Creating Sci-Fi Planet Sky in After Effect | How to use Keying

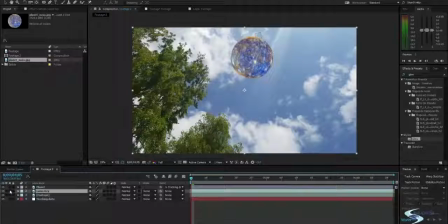8:15 Luma Key, and I'll just solo the layer, and then I'll take key light. So I've added key light to this
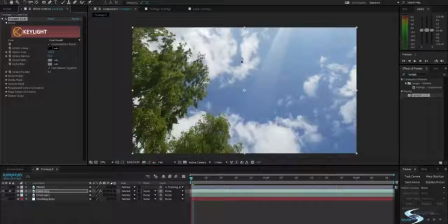8:35 layer, and then I'll choose my screen color, which is going to be the blue, right where I want to place the
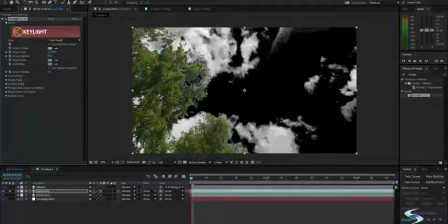8:45 planet. I'll just increase the gain a little bit, and I think this is about it. I will then just unsolo this layer,
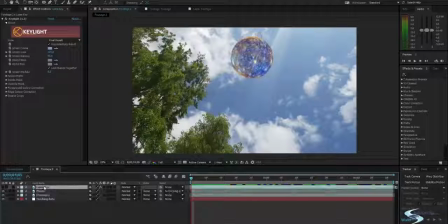9:04 and I'll take my Luma Key and put it above the planet, and then I'll put it to
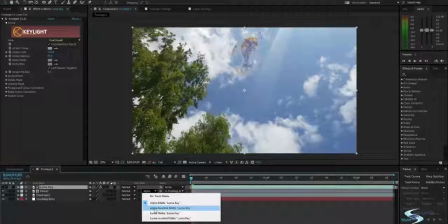9:11 alpha inverted.
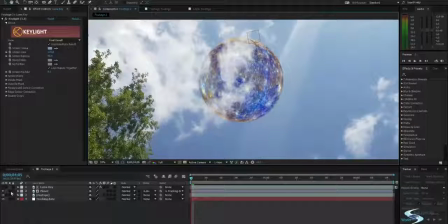9:13 And as you can see now, if we solo our planet layer, it has been cut out where the clouds are,
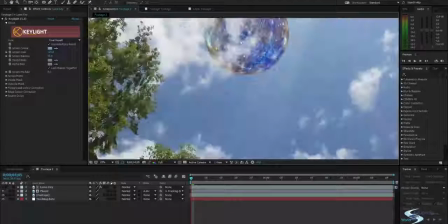9:23 and now it looks like the clouds are in front of the planet.
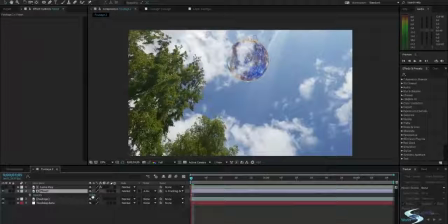9:30 So if we were to maybe decrease the opacity a little bit,
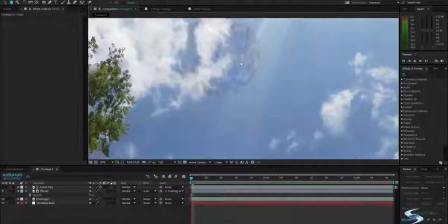9:35 then it kind of looks like the planet is somewhere in space.
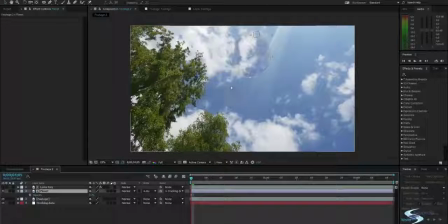9:42 I will add a few cosmetic effects.
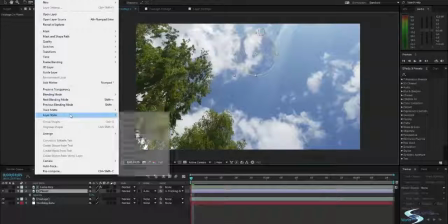9:47 So I'll go up into layer style, and then outer glow.
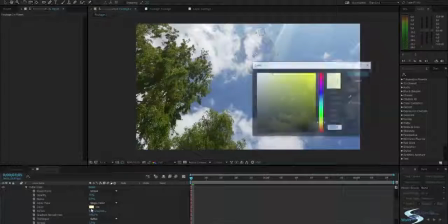9:52 I'll go into the outer glow settings and choose a blue color. And then I will
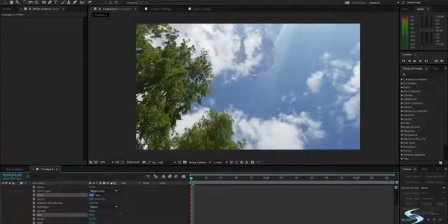10:01 scroll down and increase the size
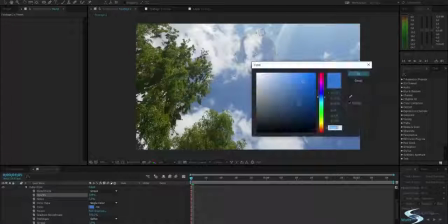10:06 and increase the opacity. Maybe change the color because it's too close to the background.
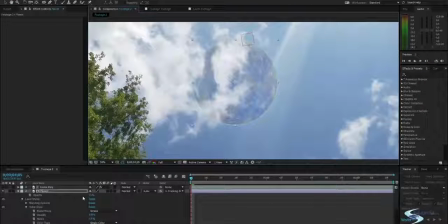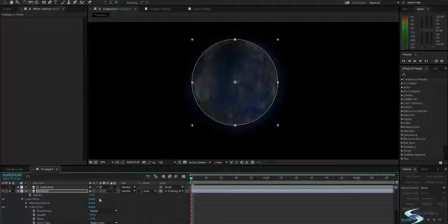10:18 If we solo this layer, you can see
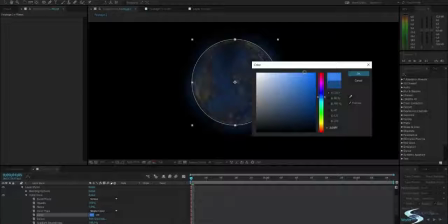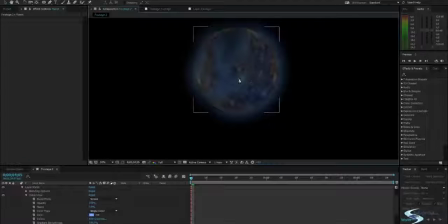10:28 this glow working. So it's just giving some cool kind of halo to our planet.
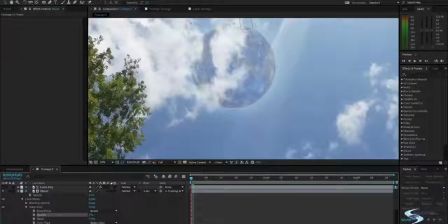10:40 And as you can see, if I turn it on and off, it actually does something.
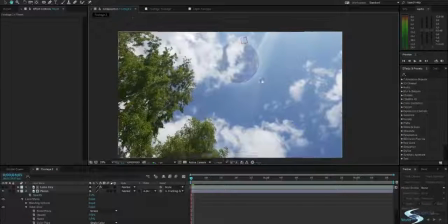10:47 It makes it a little bit more shiny around the planet.
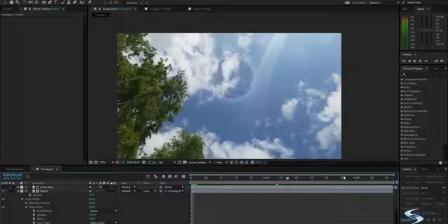10:51 So if you go through, you can see it's all nicely tracked and keyed throughout the video.
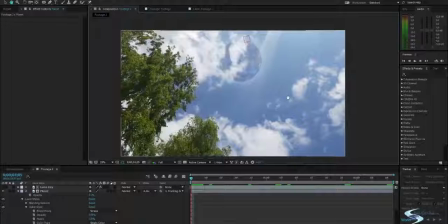10:58 And that's exactly what we want. So another thing that I said that I wanted to do was to add
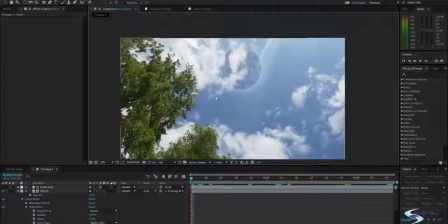11:07 a build of some energy or stuff behind the planet. I'll try and maybe
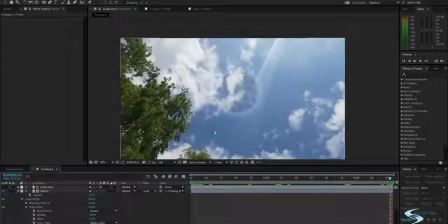11:15 fill out some of this area, the blue area right here, with some cool kind of energy.
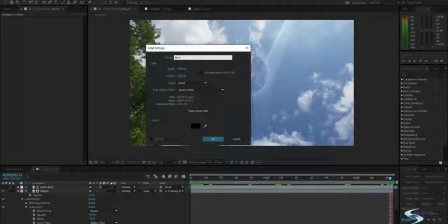11:21 So I'll do Control Y and call this energy. Hit enter.
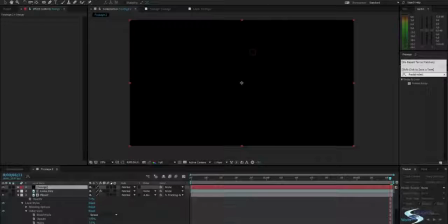11:27 Then I'll add an effect called Fractal Noise. And there we go.
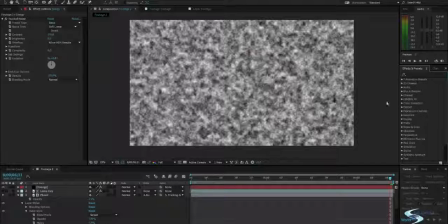11:35 This is basically a cool effect that creates weird kinds of noise.
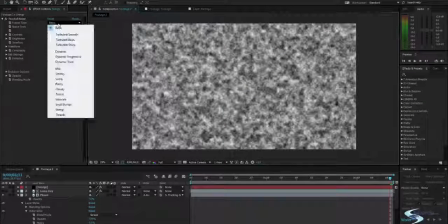11:43 So this can be used for a lot of different things. And in this case, I want to do energy.
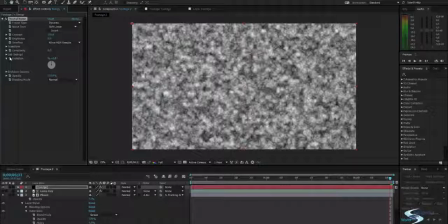11:48 So I'll set it to dynamic. And I will go into transform.
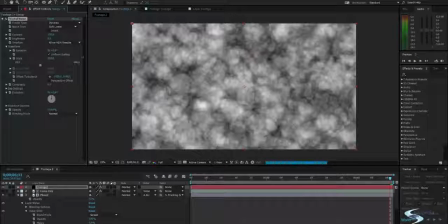11:54 Just scale it up a little bit. Like that.
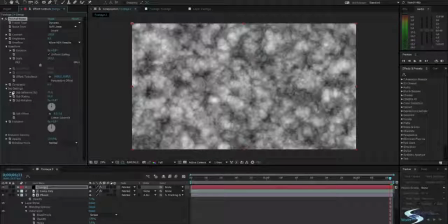11:59 I'll go into the subsetting, and I'll change the sub rotation. And you should change this to the correct setting, which is somewhere around 180 degrees.